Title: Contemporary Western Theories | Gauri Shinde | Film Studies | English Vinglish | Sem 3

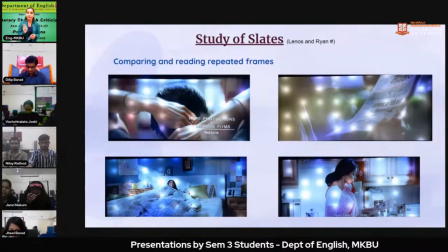The next slate on the right hand side, the protagonist is reading a Hindi newspaper. she is getting two papers at home newspapers english and hindi and she is reading hindi well when she went to new york she got a
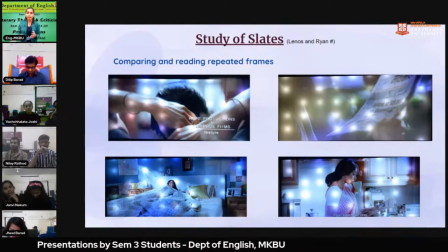desire that she should learn english so that others don't make her feel inferior and others are her own family members and in the next next screen she is reading newspaper that is english newspaper and spending time with herself because she
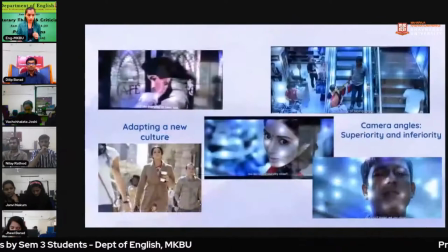is alone no there is no one for whom he she has to take care of these are the frames the frame of adapting a new culture in the first frame is of a movie which movie where when the
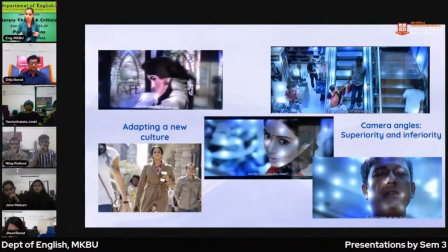protagonist is visiting a cinema to watch a movie she is seeing this scene where the English movie they are going for an English movie and the heroine in the movie is dressing herself with a coat and the very next today in a song as she is adapting a new english culture she is also
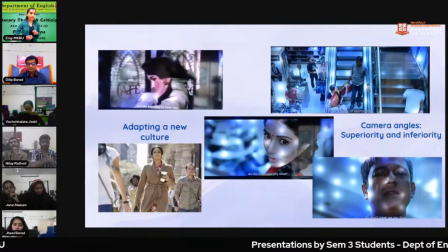dressing herself with a coat and is trying to adapt a culture of new york surrounding what she is watching and the next on the right hand side we see that the husband and wife are in the mall they went
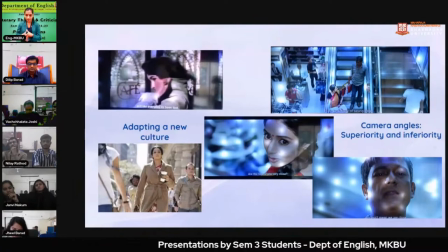for a shopping there we are studying camera angles we see that when a woman is talking the camera is from the shoulder is from angle is angled on the shoulder of a husband that is he is standing in an upper position
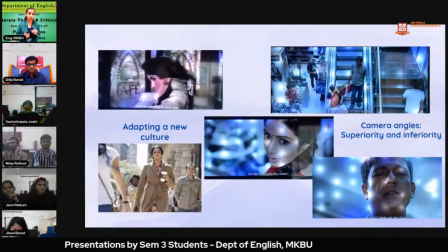and so the protagonist female protagonist has to see upwards in upper direction which shows that she is inferior and to whom she is talking is superior to her and the look vice versa with the protagonist male
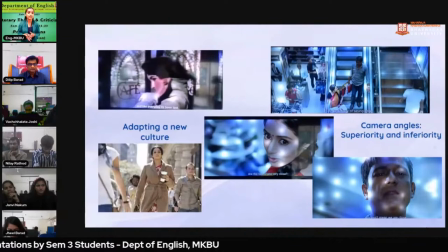protagonist we are saying that when she he is replying he is looking down in the downward direction camera angle is from is in a lower direction which shows that he is talking to someone who is inferior to him then
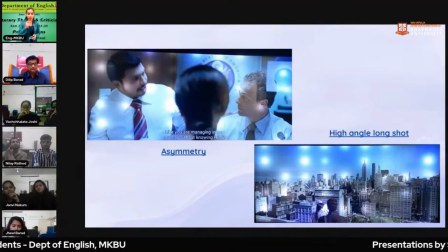here uh the first screen about slate about a symmetry we see that uh female protagonist and the person with a tie that is of who is standing indian person is are in same symmetry in same height and the other who is
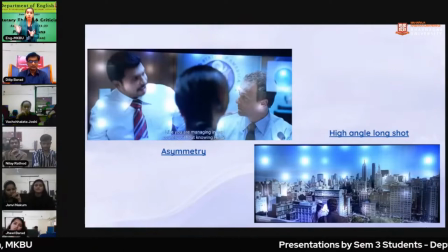white-skinned person is in another symmetry which shows that that he is opposing the idea which is shared by this two person and another is the high angle long shot is about how in this new york a place like new york which is
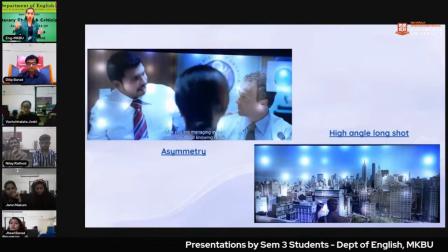which has a such a long and heightened buildings the protagonist is trying hard to have that culture but in this long long place you will always be a smaller
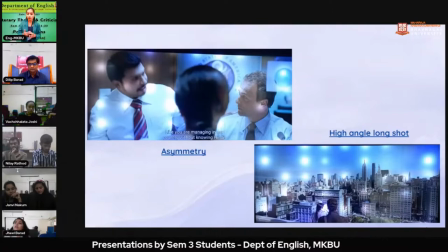subject or an element which cannot run so fast as the New York is running here
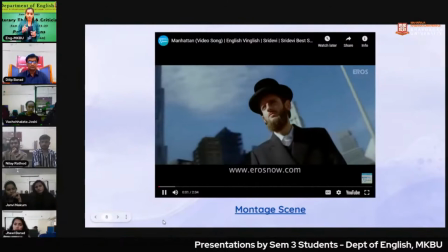is a montage scene in the movie you will not get a voice but just as an example that how this a montage see the
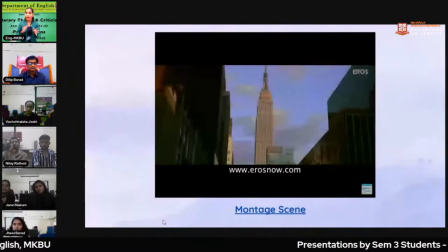protagonist is for the first time going in the new york on a foreign land for the first time that too alone having the flight alone in spite she is
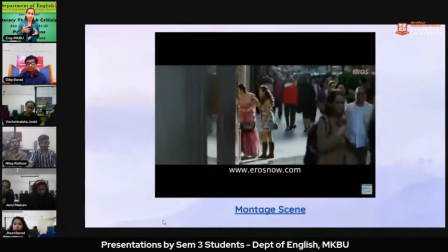not knowing an english language she is feeling a lot of inferiority talking
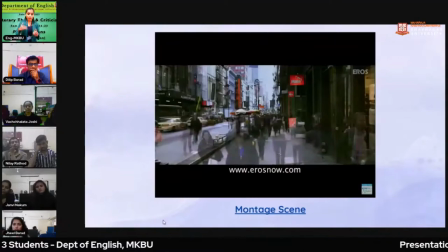to white men and looking at the white men but when she goes there uh she
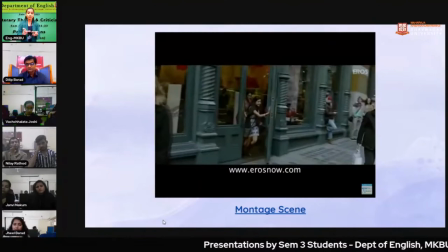uh she meets uh her relatives and how they are in uh introducing
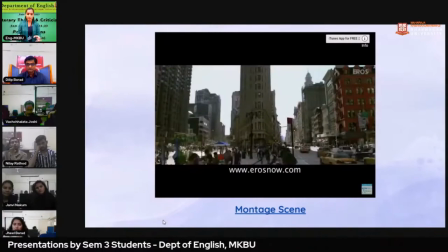or uh going in a new york that is a manhattan city and
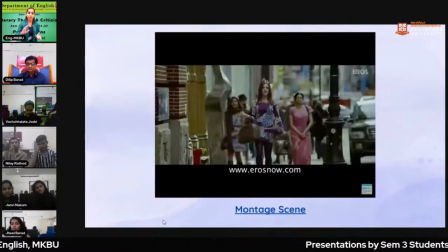the whole how their roaming in the Manhattan city is shown through the montage scene.
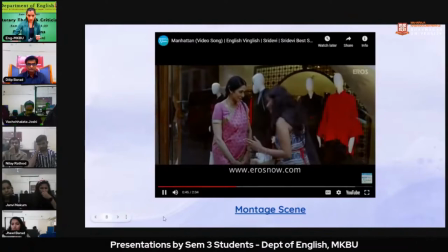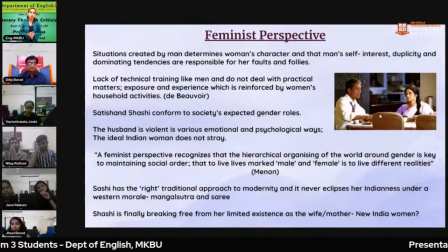So now in the movie we will look at the feminist perspective.